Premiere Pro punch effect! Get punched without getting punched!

What is going on, everyone? Welcome to another episode of Fantastic Effects Fridays. Today I'm going to be talking about how to get punched in the face without actually getting punched in the face, because everyone knows getting punched in the face hurts. So this is actually a super easy effect, so without any further ado, let's jump right in to the video.
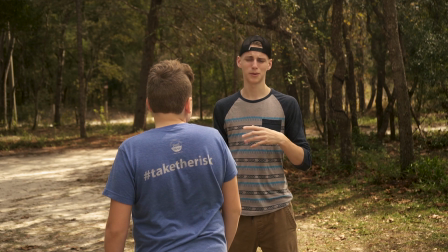0:23 Alright, so the first thing is you definitely want to get it right in camera. This actually effect mostly consists of getting it right in camera.
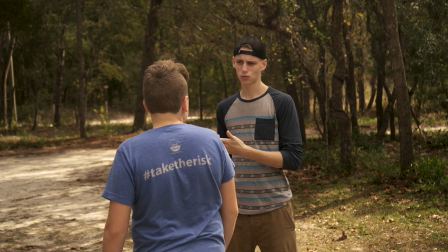0:31 So if I have Jordan punch me in the face, as you can see, at this angle it looks fine, but if I were to go to the side, you'd definitely see that he would not be connecting.
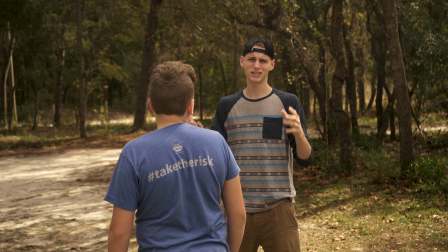0:40 So step one is definitely get your angles right.
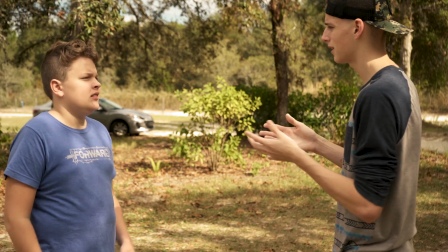0:44 And you can see if we're shooting from the side here, if he were to hit me in the face right now, you can see that it really doesn't connect at all.
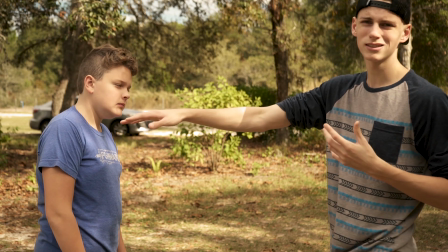0:51 So you wanna make sure you're shooting over the shoulder, things like that, to make sure it really looks like it connects.
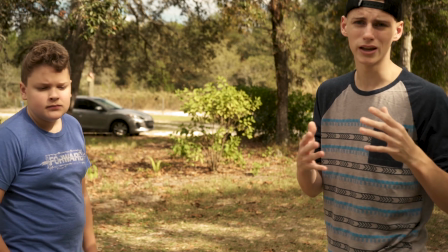0:57 Also, like I said, make sure you're shooting with a longer lens to make more compression.
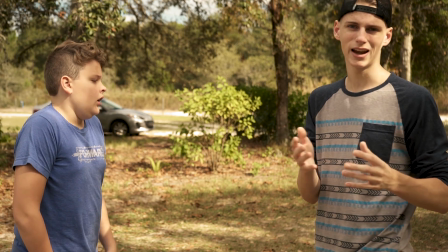1:01 Also, if I had one more person here with me, I would be shooting this handheld. That would just help things come together a little bit better.
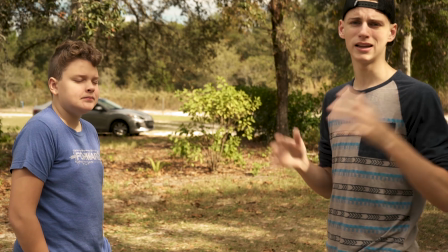1:08 But that's pretty much the way to get it right in camera.
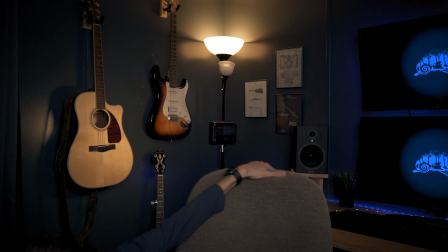All right, so there's a few tricks you can do in the computer to make this even better. So let's jump right over to the computer.
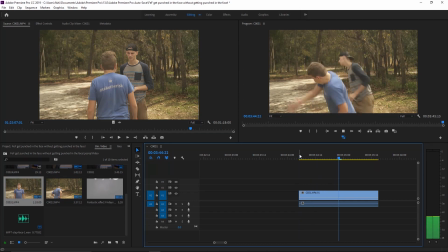1:24 All right, so jumping into Premiere here, I already got my footage set and ready to go. This is actually a super easy effect. So let's take a look at our footage beforehand. As you can see, the swing is slow and my reaction is delayed, but there's things that we can do to fix this.
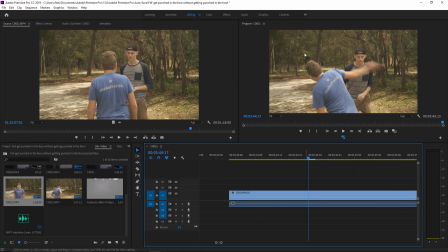1:39 So what I'd first do is I'd find the frame where I really should be getting hit, or the frame right before. So this frame right here looks pretty good. And we're essentially just gonna cut out this frame. So what this is gonna do, as you can see, this is where my reaction actually happens.
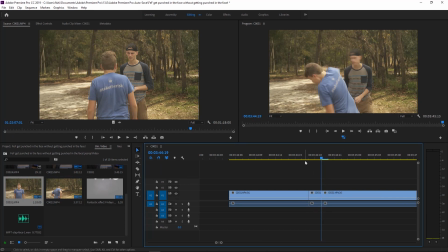1:59 So we're gonna cut to this frame right here. So all we're doing is removing these two frames right here. And what this is gonna do, as you'll see, it's going to make the impact look a lot harder.
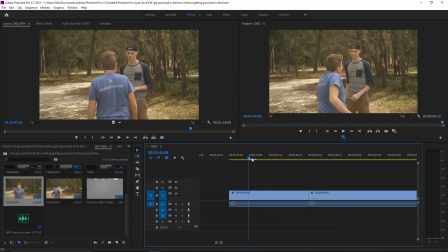2:14 So it's making the impact look harder, and it's actually removing the fact that my reaction was delayed. Now from here, with some footage you can get away with honestly just doing this, but as you can see, his swing is a little bit slow. So what I'm gonna do here is I'm actually going to speed ramp my footage.
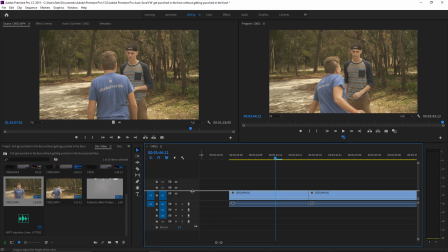2:34 Now to do that, all you're gonna do is you're gonna take the video channel you're working with and you're gonna make it larger. Now you're gonna wanna pretty much make this as large as you can possibly make it, because it just makes it a lot easier to work with. From here, what you're gonna do is you're gonna notice these little FX tabs in the corners of your footage.
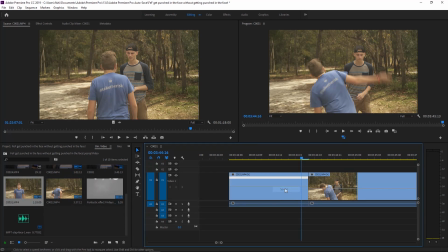2:50 You're just gonna right click on them, go down to time remapping, and hit speed. I'm gonna do this for both of these videos. So from here, I want to find the frame where he actually starts his swing. So right about here. And I'm gonna hit P on my keyboard and drop a point right on that frame.
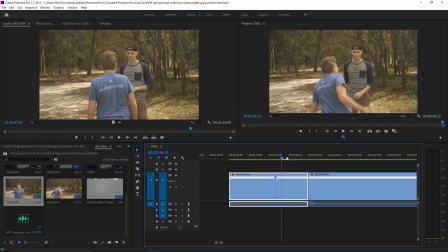3:10 Now from here, what I want it to do is I want it to gradually speed up as he goes through his swing. So what I'm gonna do is I'm now seeing I made that point, it's only affecting the frames after here, after the point that I made. So I'm gonna bring this speed up and make it about 125%.
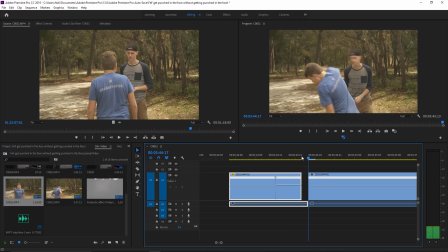3:26 As you can see, it makes my video a little bit shorter because we're removing a frame, because we're making it a little bit faster. But like I said too, as you can see, there's this big jump right here. I don't want it to do that. I want it to gradually get faster. So what I'm gonna do is I'm gonna grab this right here and pull it to the end of my video clip.
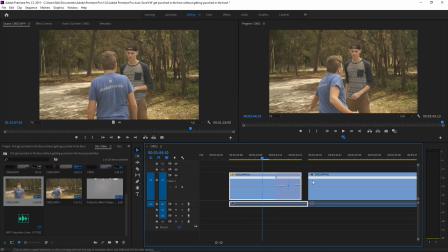3:43 As you can see, there's a nice ramp now throughout the video. Now, what I'm gonna do is essentially the same thing, but reverse. I want it to slow down by the time he gets to his end of his swing, about right there. So I'm gonna add a P, or hit P on my keyboard, add a point. And I'm going to bring this up to 125%.